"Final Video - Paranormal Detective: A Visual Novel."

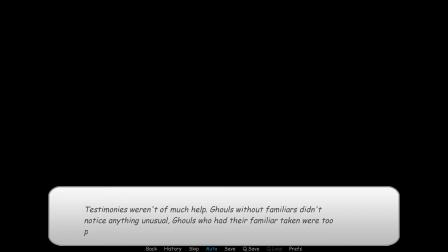(4:07)
I use the font with symbols to achieve this. It is, however, possible to understand what Fang is saying, but this is more of a secret for those who recognize the font and are willing to put in the work.
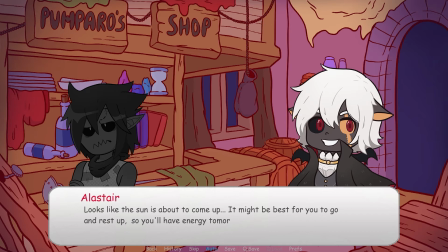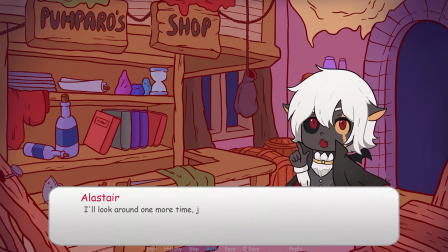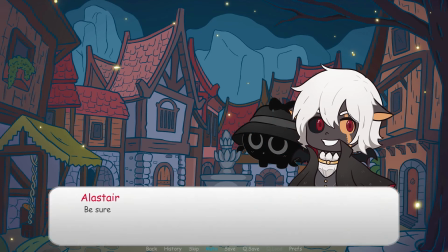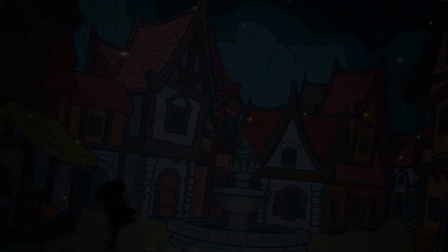(4:47)
For this little scene, I wanted to convey a similar sense of drama as the Viola scene, but not quite as shocking.
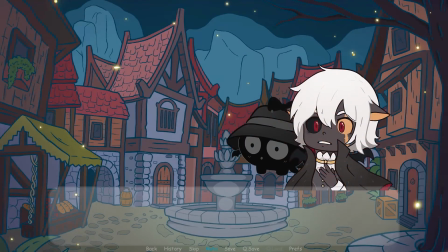(4:53)
I put another cut and sound effect, but this time I didn't stop the music.
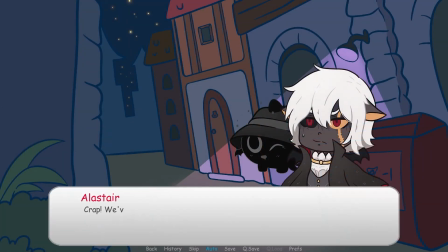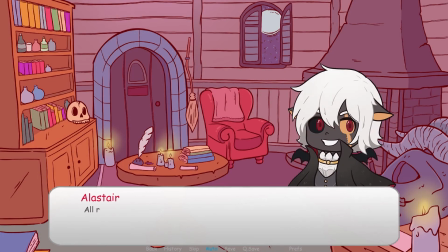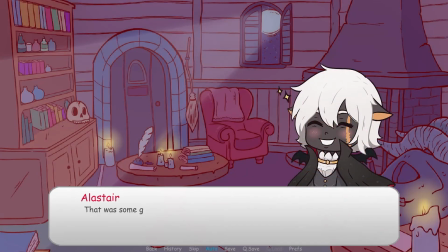(5:15)
Cutting to the next day, you can see that the background is darker, showing that a day has passed.
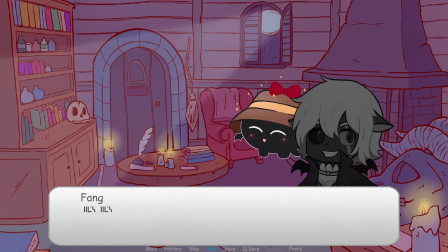(5:20)
In the previous scene, the background is light as the sun is coming up. In this scene, you can see it's nighttime.
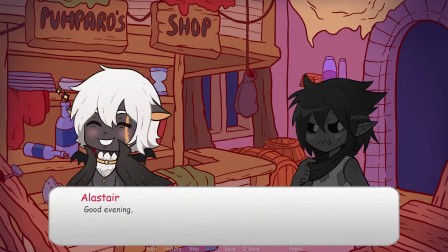(5:26)
As previously explained, ghouls are active during the night.
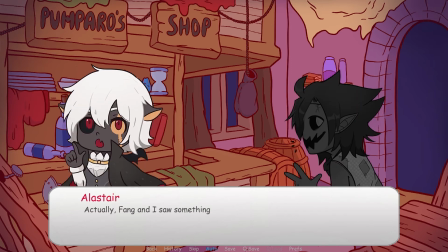(5:30)
There's a brief cut to Pumpero, who's eagerly waiting for Alistair to continue their investigation. I tried to convey this in his speech pattern.
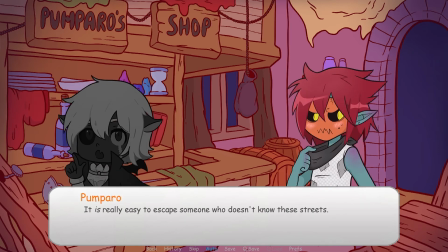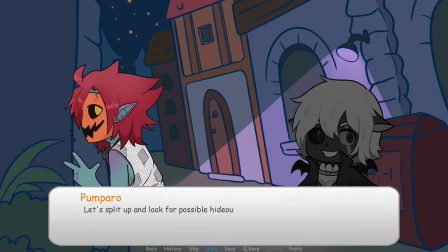(5:54)
Next up, we cut to the alleyway Alistair previously lost the dark figure in.
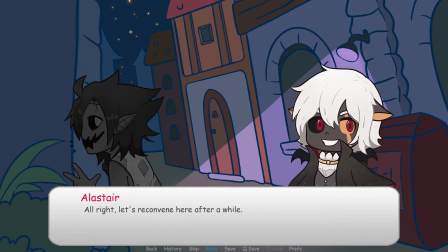(5:59)
This is where we get introduced to the antagonist.
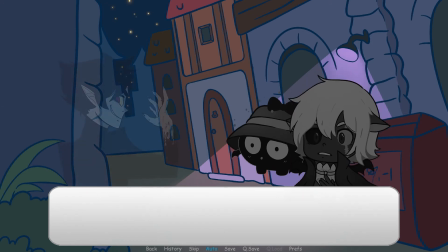(6:02)
After splitting up, Alistair is alone with his familiar, which makes him the perfect target for Magnum, who is behind all the kidnappings.
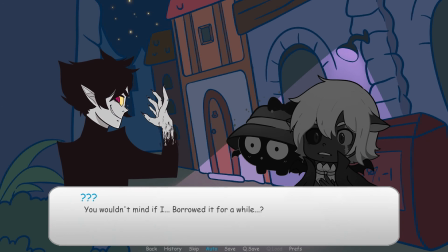(6:10)
The music fades out as a more sinister soundtrack comes in its place. This, together with the dialogue and eerie grin of Magnum, is meant to give the player a sense of unease, bringing in Pumpero's hints at Magnum's ability and limitations thereof. By taking his gaze off of Alistair and instead landing it on Pumpero,
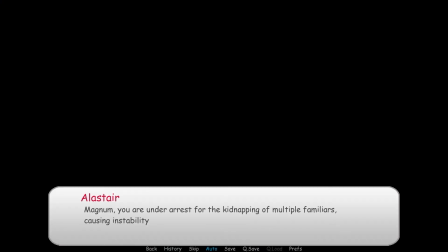(6:29)
Alistair is able to move again and apprehend Magnum, all while Pumpero is immobilized and has no idea what is happening. This tackle is accentuated by the sound effect I play.
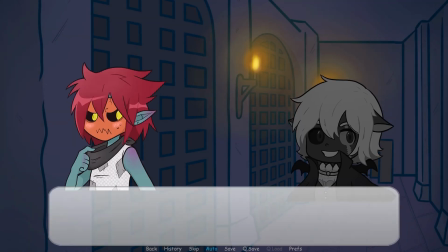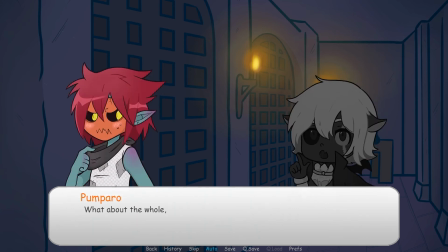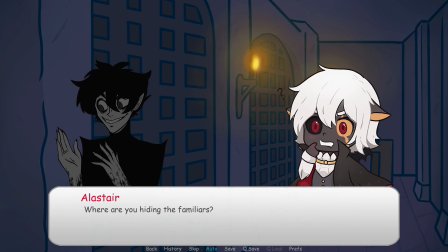(6:59)
This is where the story transfers into the final act. Magnum is caught, and with the help of Fang, Alistair is able to track down the familiars. Kind of like a police dog, Fang can sense Magnum's aura, as if it was a scent trail.
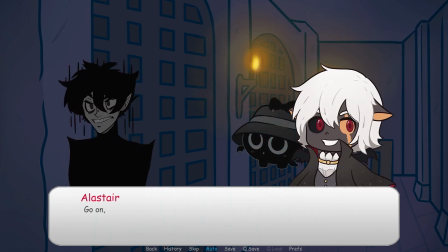(7:11)
This is obscurely hinted at the dot and flow around Fang. At this point, there are a bunch of speaking characters.
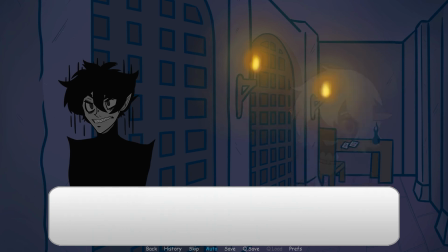(7:18)
Since I think it would have been too clustered to show them all on screen at once, I've decided to just swap out the two characters with less lines than the other character.
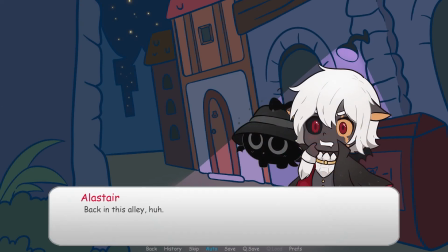(7:26)
In this scene, both Magnum and Pumpero speak less than Alistair, so they swap each other out when speaking. Since Fang is small, I've decided to put him right next to Alistair, also symbolizing their close bond. Since this is the fantasy world, I decided it would be fitting if magic was a part of it. Not the fiery, exploding kind of magic, but the simpler and more tactical kind.
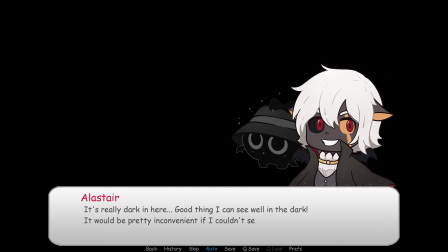(7:48)
Rather than having to blast open a doorway in a hall, I wanted the magic to bend ghouls' perception until they know it's there. For the room with the missing familiars, I wanted to poke fun at the player for not being able to see what's in the room,
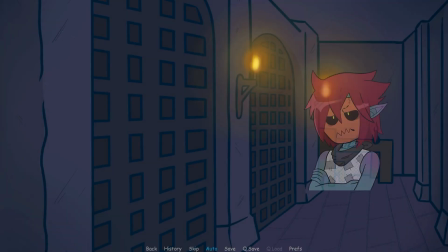(8:01)
while Alistair, who is based on a bat, can see it all.